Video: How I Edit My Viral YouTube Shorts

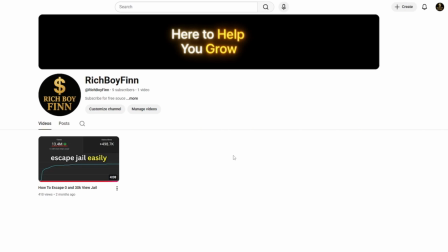0s
In this video, I'm going to show you the exact process of how I make YouTube shorts that earn me thousands of dollars, so you can just copy it and get the same results. First, you have to find videos you can take inspiration from. You can look at other YouTube channels. For example, if you want to get into the fitness commentary niche, you can look up Gein's Insanity.
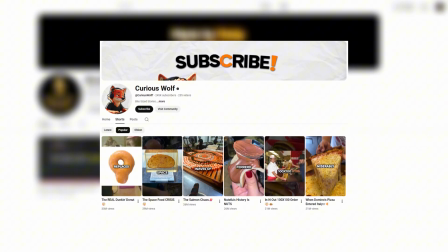18s
If you want to make videos related to food, check out Curious Wolf. If you want to make videos about science, I recommend Discovery Dose.
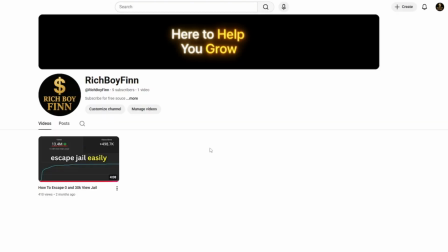25s
You can also find videos on Instagram and TikTok. You just have to train your algorithm to show you the type of videos you want to make.
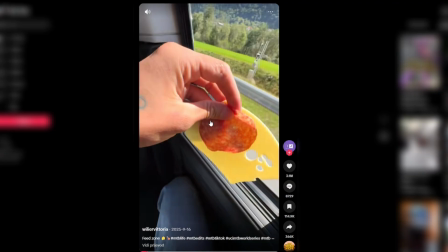31s
I found this bike video because I am in the bike niche.
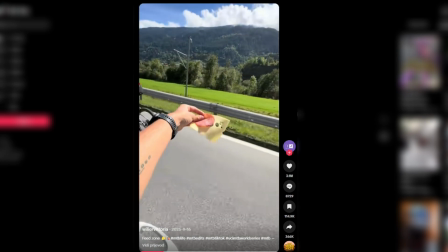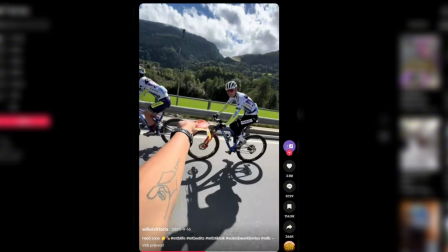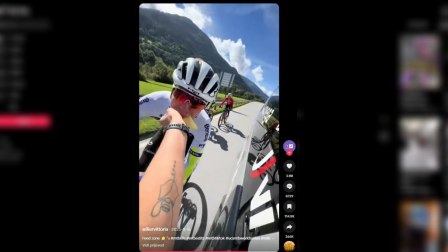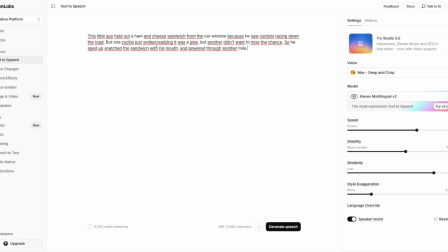52s
After you find the clip, you're going to go to 11 Labs. I will leave a link in the description.
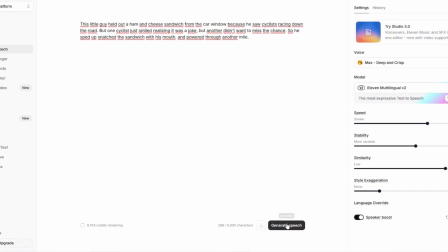58s
Pick a voice that you like, generate the voiceover, and this is how it's going to sound.
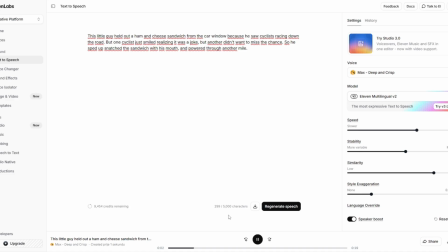62s This little guy held out a ham and cheese sandwich from the car window because he saw cyclists racing down the road.
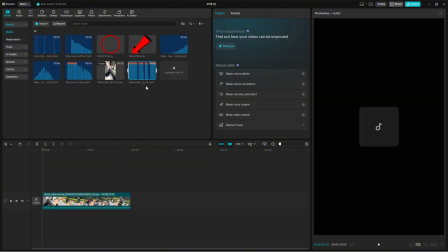69s
Alright, now open CapCut and add your clip, voiceover, and some visual and sound effects.
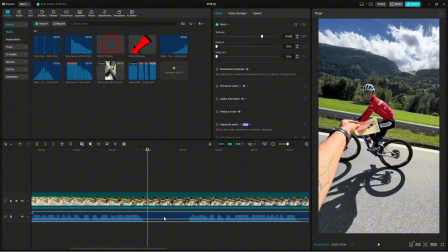75s
Drag your clip and voiceover to the main track. This step is very important. Cut the audio so the voiceover doesn't have big pauses and so it overlaps. When one sentence ends, another begins immediately. This is the most important thing to keep your retention high.
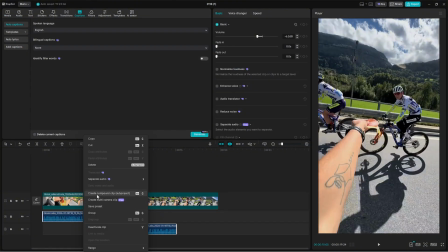90s
Now you can create the compound clip for your voiceover and add captions by clicking captions and then generate.
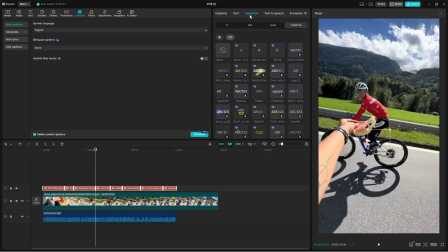96s
Now pick a template that you like and choose your animation. I like this word, amplification animation.
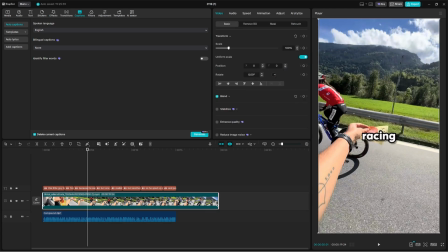101s
Alright, now let's begin editing the clip itself. What you want to do is pick the most interesting part in the first 3 seconds so people don't scroll, and in this case, it's this part.
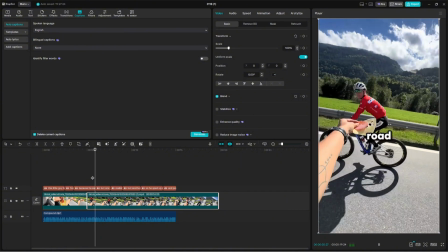110s Down the road, but one cyclist just...
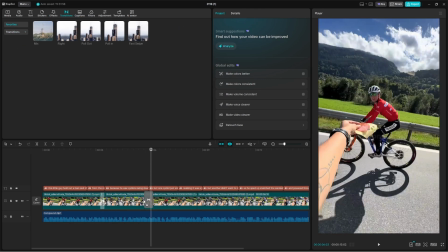114s
I also like to add transitions between 2 clips so it looks better, and add a whoosh sound effect.
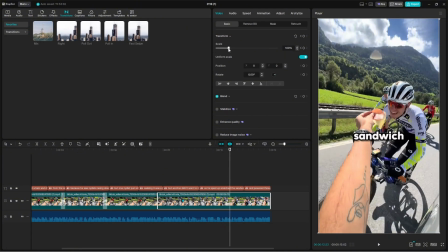119s
If a clip is too long, you can add zooms on boring parts, like this one for example.
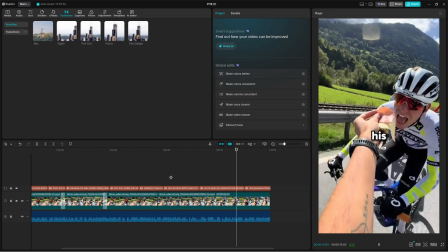124s Didn't want to miss the chance, so he sped up, snatched the sandwich with his mouth.
Now we're going to add visual effects like arrows or circles.
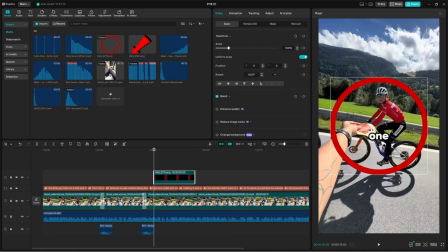132s
I'm going to make the circle follow this biker and do the same thing for the arrow.
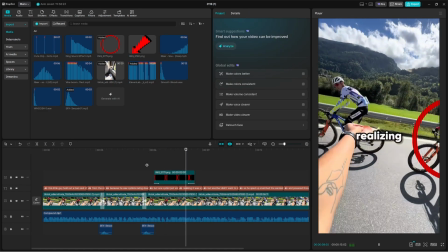136s But one cyclist just smiled, realizing it was a joke, but another didn't want to miss the chance,
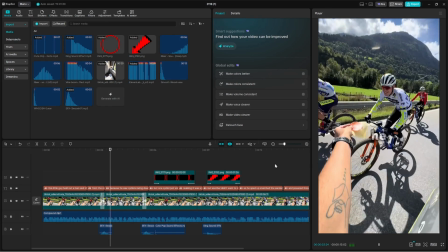142s so and of course use sound effects like ding, whoosh, or pop.
Finally, use some music that fits your video.
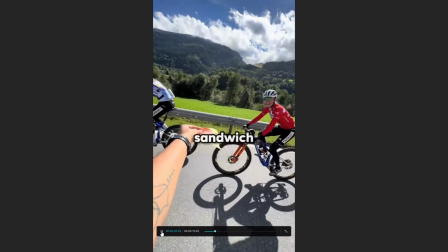148s
And this is how the video turned out.
This little guy held out a ham and cheese sandwich from the car window because he saw cyclists racing down the road.
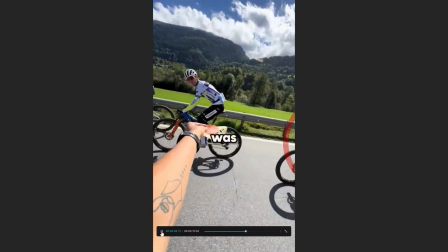156s But one cyclist just smiled, realizing it was a joke, but another didn't want to miss the chance.
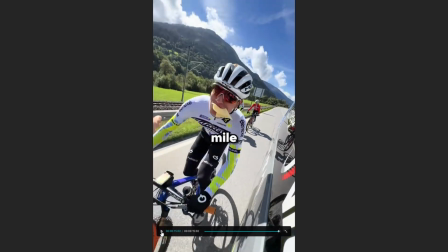161s So he sped up, snatched the sandwich with his mouth, and powered through another mile. If this video helped you, hitting that like and subscribe button is the best way to support the channel.